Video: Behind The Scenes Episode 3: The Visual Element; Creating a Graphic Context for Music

One of the many things that I created whole cloth that I now know exist as push button filters and push button things you can insert in video programs and graphic programs. I discovered layers. My graphic design pals out there, you will know what that means. I reinvented a lot of wheels over the past few years, but it's been fun. Okay, so that was the first project.
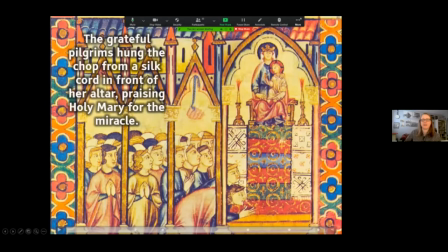[13:07]
All right.
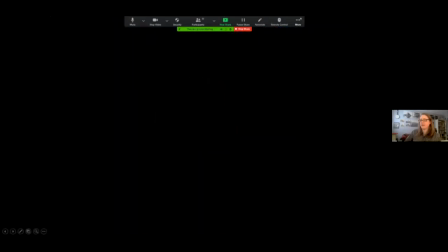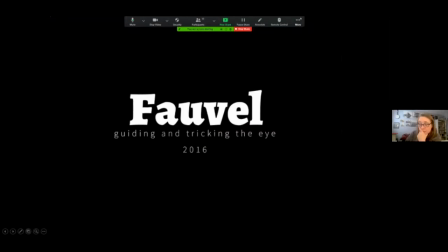[13:14]
Fauvel was the second project, for me at least, that the consort asked me to work on. That was 2016, and my lessons this time are guiding and tricking the eye.
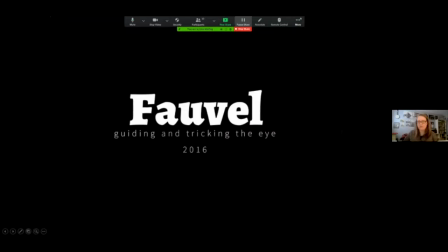[13:29]
Well, I learned a lot of things, but we'll boil it down to that. Just as a reminder, here's what the original source looks like.
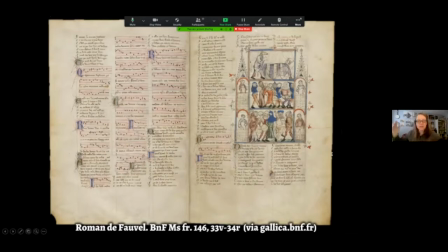[13:38]
Again, it's medieval multimedia. You have fantastic, famous illuminations alongside of text, alongside of music. There's no reason in the world not to put this on the screen when you're giving a concert.
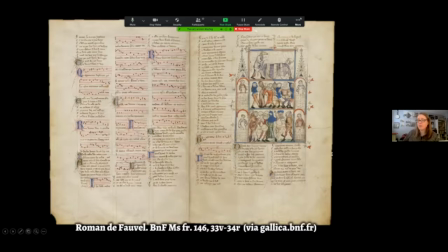[13:57]
And in this case, well, with the cantigas, I'd been given a set of images. Here, I could go to Gallica Online and pull them myself with some limitations. You can't download an entire folio, an entire page at maximum resolution.
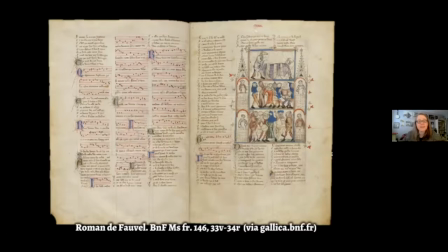[14:17]
You have to pick and choose your details, which is fine because in PowerPoint, pan and zoom doesn't really work. We'll come back to pan and zoom in a little bit. So it's just fine to pick out details. And here's what that ended up looking like.
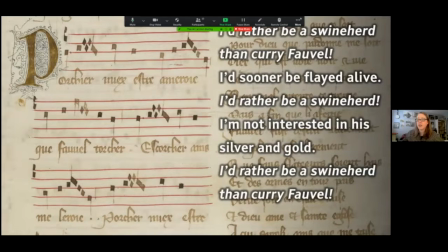[14:37]
Now I can choose a part of the page that will be great for setting off just what I want to do. So here we have Portier mieux. I'd rather be a swineherd. So you have the music and text being performed alongside the translation.
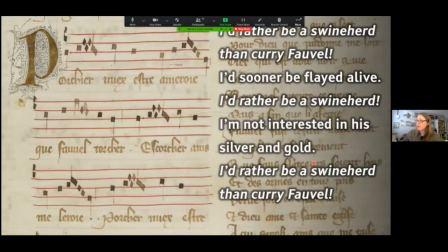[14:55]
This, the text over which it's showing there, that's just part of the narrative. It's unrelated. And I very tentatively used a little bit of gradient here So there's nothing covering up over here, and the gradient gets a little darker, which sets off the text a bit.
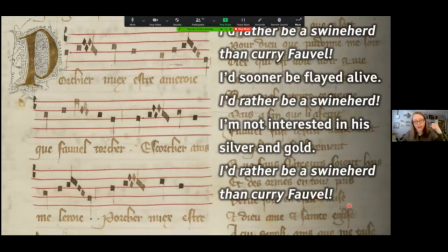[15:13]
Now, I was a little worried because with my scholar hat on, I don't want to mess with the sources, right? But it helps the text pop out. So, okay, I'll go ahead and use that gradient.
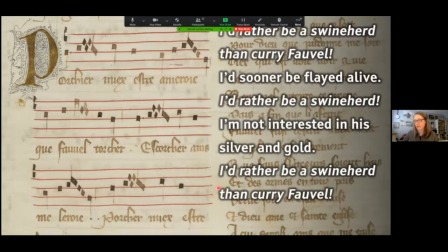[15:27]
And I just kept going down this road until it got pretty extreme. So from this very subtle hint of
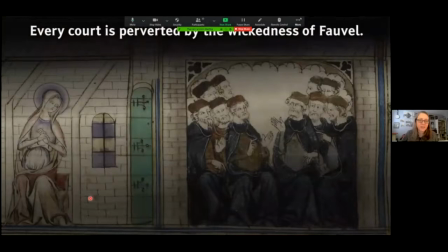[15:37]
manipulation, we come to something like this, which is also from Fauvel. It's a very tight detail of an image of Holy Mary giving side eye to the courtiers.
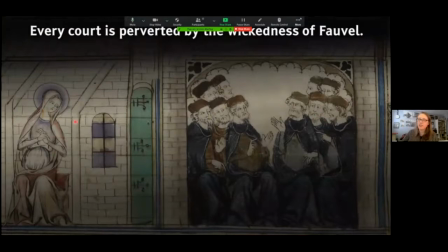[15:49]
And using shading again with gradients, it draws the eye to that through line and downplays the surrounding part of the image and sets off the text up above. Okay, now getting really daring.
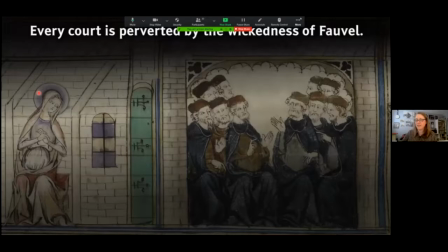[16:08]
The pièce de résistance, and the thing that I'm still excited about is this kind of thing.
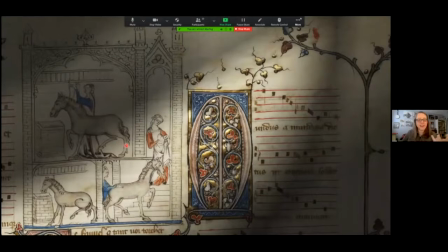[16:16]
Taking shading of various shapes and mimicking an organic looking bit of shade. I see this and I imagine being in the reading room or in the palace or wherever,
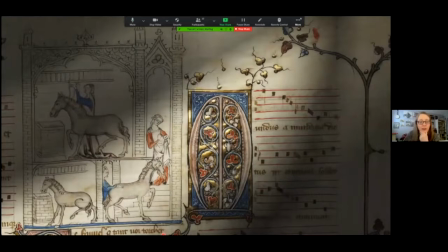[16:32]
with the book open in front of a window and the sun streaming in. That's the fiction of this.
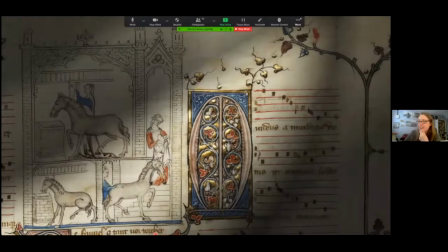[16:39]
And seeing this, it just clicked like, oh, right. You can manipulate these source images and not do it in a destructive way, but do it in a way that puts you in the room as a viewer, because that's the thing that is so great as a scholar,
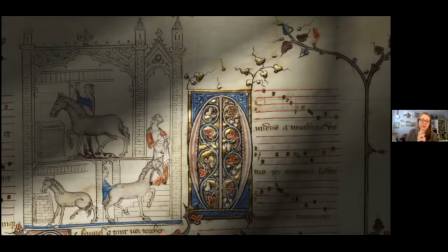[16:58]
as a performer scholar, going to the original sources and being in the reading room with them. That's what it feels like. So that's what this kind of shading is trying to get at.
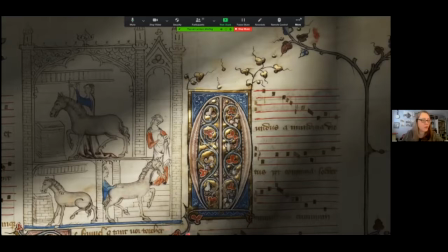[17:12]
And I've sometimes gone a little overboard in that direction, but you know, it's all good, live and learn. I still think this is one of the most effective ones I came up with.
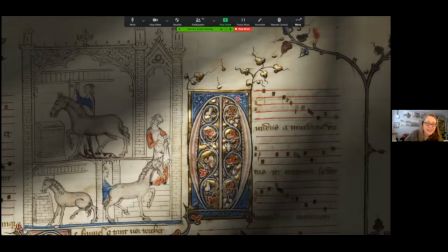[17:23]
Even the gold looks like it's shining in the sun, the imagined sunshine coming in.
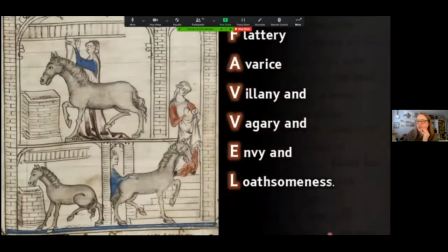[17:32]
Another thing that these slideshows are great for is it's another value added prospect. So it's not just keeping viewers out of the program book looking at a translation.
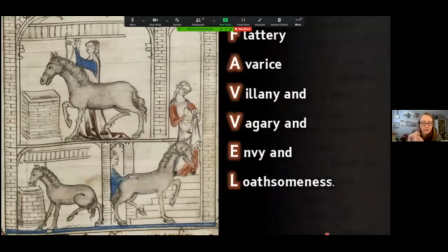[17:47]
It's also explaining jokes, explaining little tricks of wordplay that would be really complicated. They need a footnote. It would need a footnote in a translation in the program book. With it up on screen, you don't need a footnote at all.
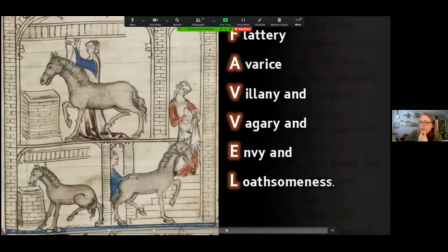[18:04]
You can just make it plain. And here's that part in Fauvel where the text explains what Fauvel's name is all about and all of the terrible things that he embodies.
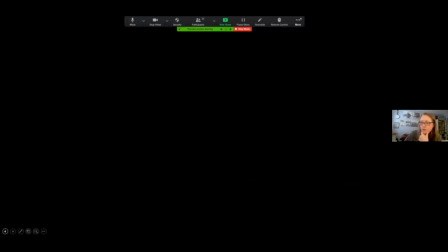[18:20]
No sound on this one. Where is it? Where did it go? Right.
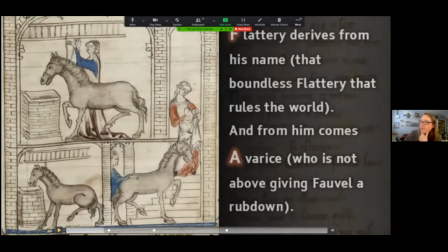[18:28]
So his name is made up of flattery, F, avarice, A. Again, this was read in French, so this is why we have the full translation here. Now, this is a long explanation of flattery, a rather long one of avarice. The others are going to be faster.
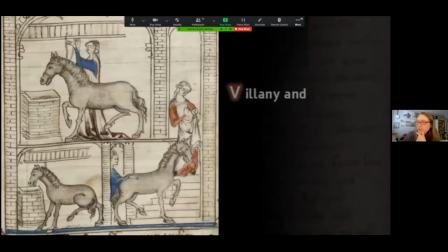[18:49]
So we're starting in the middle of the list, in the middle of his name. So how am I going to get through this and still make it spell out to Fauvel? Well, this is what I came up with. Starting in the middle, pulling it down, adding flattery and avarice up there.
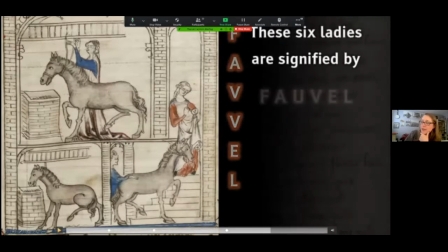[19:05]
And now we see fauvel next to fauvel, which sort of explains what is happening here.
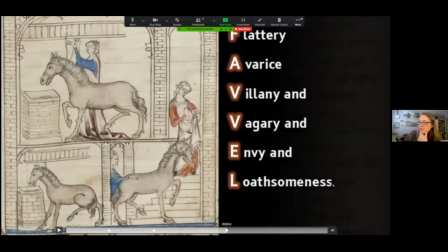[19:16]
And that prevents the inevitable question, how did we get from two V's to a U and a V?
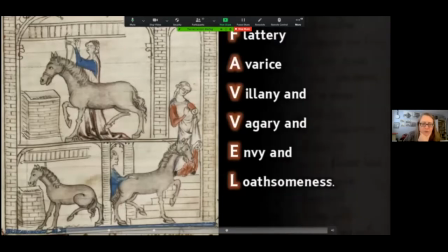[19:26]
But even if you're not familiar with 14th century French orthography, you still get where this is going. And that's something that the visuals can do really brilliantly. All right, so far so good. Hopping out of sharing screen there for a second. The next project that I was brought in for was inevitably something that's not medieval multimedia. There are only so many grandiose, royal, world famous sources of medieval music that have narrative text and intense, gorgeous, fantabulous illuminations. It's a short list. Eventually you're going to get to the end of that list and you have to do something else. So what do you do for projects that don't have a single source that tell you what images to use? And I worried about that quite a bit because, again, with the scholar hat on, what's my motivation? Is it okay? Are we just adding pretty pictures? I was very conflicted and also very worried. And I'll give you a sense of what I was desperately wanting to avoid. Let's put it that way.